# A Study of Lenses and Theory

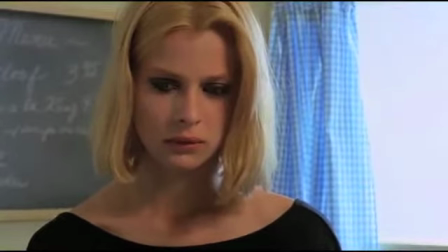(8:27)
The distance between her and the camera is about 10 feet at the most.
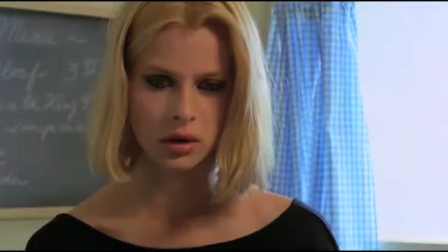(8:34)
The focal length, however, ranges from 50 to 60 millimeters in focal length, creating the intimacy felt in this scene.
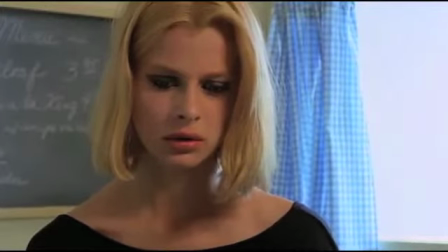(8:43)
The shot is between 3 to 4 minutes in length, leaving the audience with no emotional escape.
For 2 years, he struggled to pull them back together like they were when they first met.
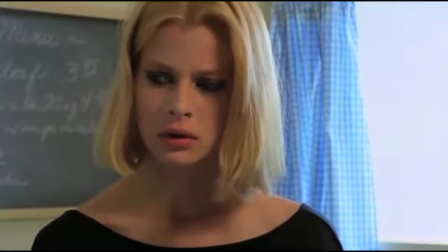(8:56) But finally, he knew that it was never going to work out. So he hit the bottle again.
It's somewhat indisputable that filmmaking is an art form that's highly technical, though this does not justify either divergent of discipline having superior importance than the other.
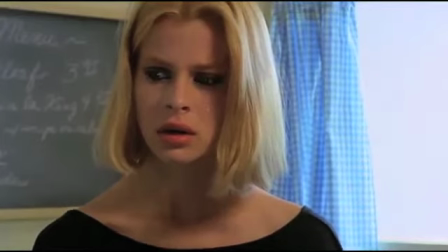(9:14)
All disciplines require an understanding of its fundamentals, and within the understanding of a given medium, one inadvertently catalyzes the possibility of a breakthrough.
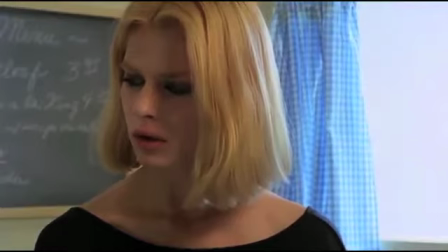(9:24) She dreamed about escaping. That was all she dreamed about, escape.
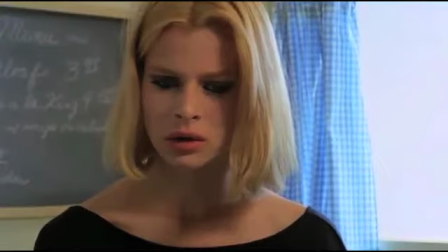(9:29) She saw herself at night running naked down a highway, running across fields, running down riverbeds, always running.
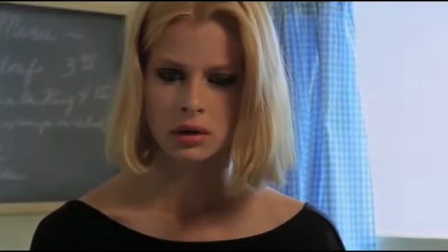(9:39) And always, just when she was about to get away, he'd be there. He would stop her somehow.
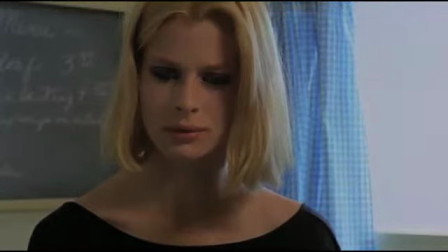(9:47) He would just appear and stop her.
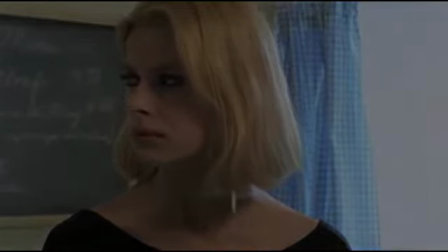(9:52) And when she told him these dreams, he believed them. He knew she had to be stopped or she'd leave him forever.
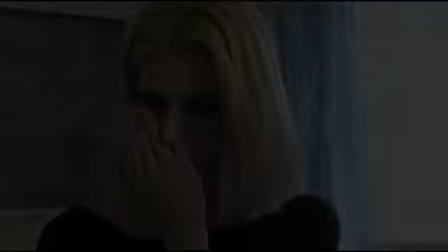(10:00) So he tied a cowbell to her ankle so he could hear at night if she tried to get out of bed. But she learned how to muffle the bell by stuffing a sock into it and inching her way out of the bed and into the night. He caught her one night when the sock fell out.